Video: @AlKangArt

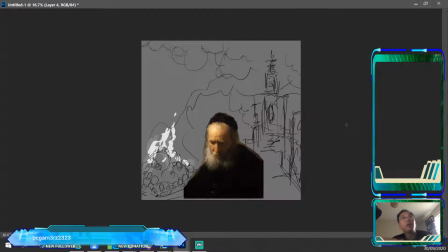12:36 No. You're right. You're right. No. You are on the right track.
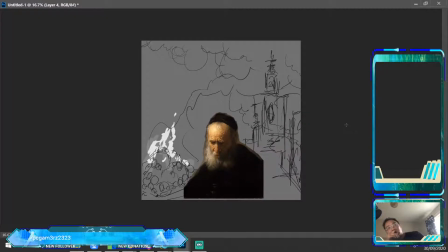So this points to an important question you need to ask your producer. Because it can work either way.
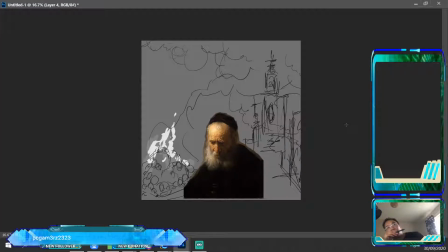Oh, yes, it does. It does.
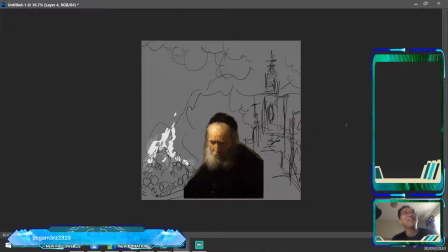13:22 I know I'm putting you guys on the spot. I apologize for that. Here is what. That's cool. I'm a bit foggy myself. Don't worry about it. So here's my question to the producer, right?
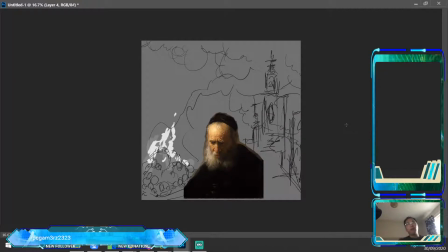13:39 Is this shot about the evil emanating from the cathedral? And then the producer would say, no. It's about the cardinal character crossing over to the dark side.
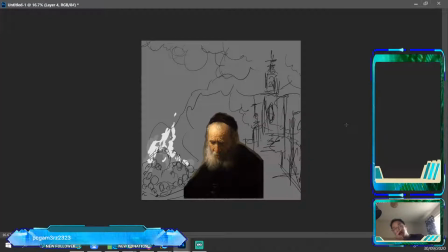13:56 Yeah. I think maybe things should be slightly non-right in, like maybe the smoke behind me is not around. No, you're on the right track. I get your meaning. Yeah. Smoke kind of emphasizing him. Yeah.
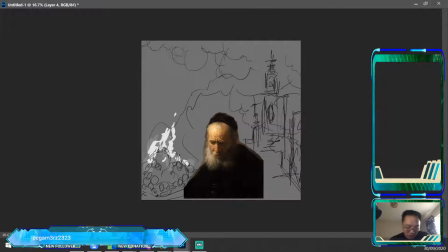14:14 Okay, emphasizing him. So here is what I would do as a concept artist. Right?
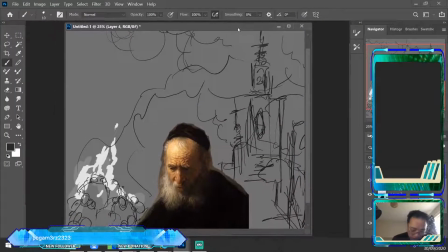14:19 I'd come in here and say, let's see what we can do to emphasize the cardinal.
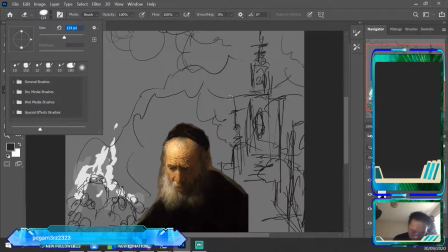14:26 So first thing I'm going to do is I'm going to come in here and I'm going to get rid of the smoke tendrils from the bonfire, right?
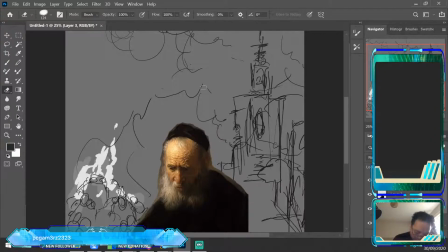14:36 Because I am going to send those wisps this way. And I might come in there with, I don't know, a different color.
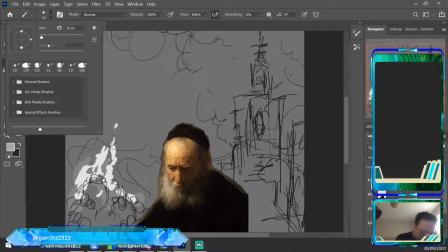14:52 Let's go a little bit lighter so we can separate out the smoke from the fire kind of thing, right?
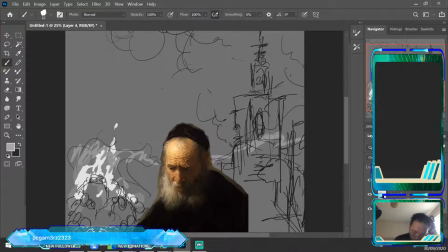14:59 And the smoke will be wisping this way, right, going through here. Right. So what I've done is that I've actually sent the smoke going through his eye line.
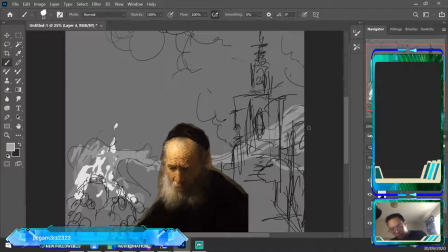15:16 So what ends up happening is that the viewer is subconsciously drawn to looking at his expression.
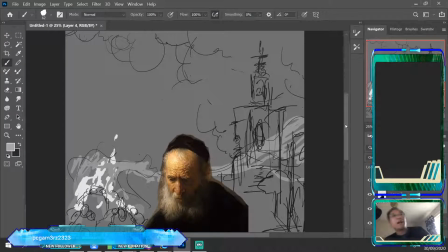15:25 Right? So now let's talk about his expression. Right? He's sort of in conflict. He's going from the good side to the dark side. Right? Rembrandt has done the work for us by shading half his face, showing a man divided.
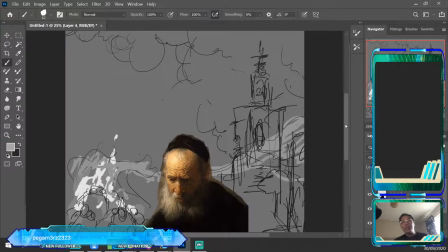15:45 Right? Now, have you guys ever heard the metaphor, that guy was clouded with dark thoughts? You hear that before? Yeah, I've heard it from people. Yeah, we can use that.
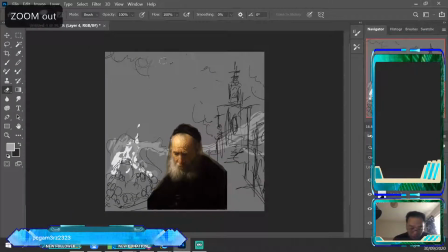16:00 Let's do it. Like, we can, seriously, during the first stages of concept art, we can be as literal as we need to be. Right? So then it's like the producer says, yeah, it's about him. It's about him coming to some sort of conclusion. Now, check this out.
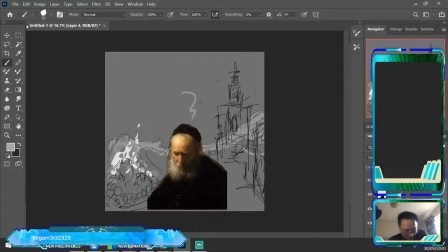16:18 So if I were to, let's undo that for a quick sec. Now, if I were to do sort of the dark clouds coming through this way, right?
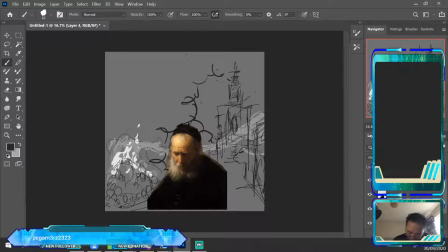16:33 And then maybe it sort of blends in with the smoke in the background, right?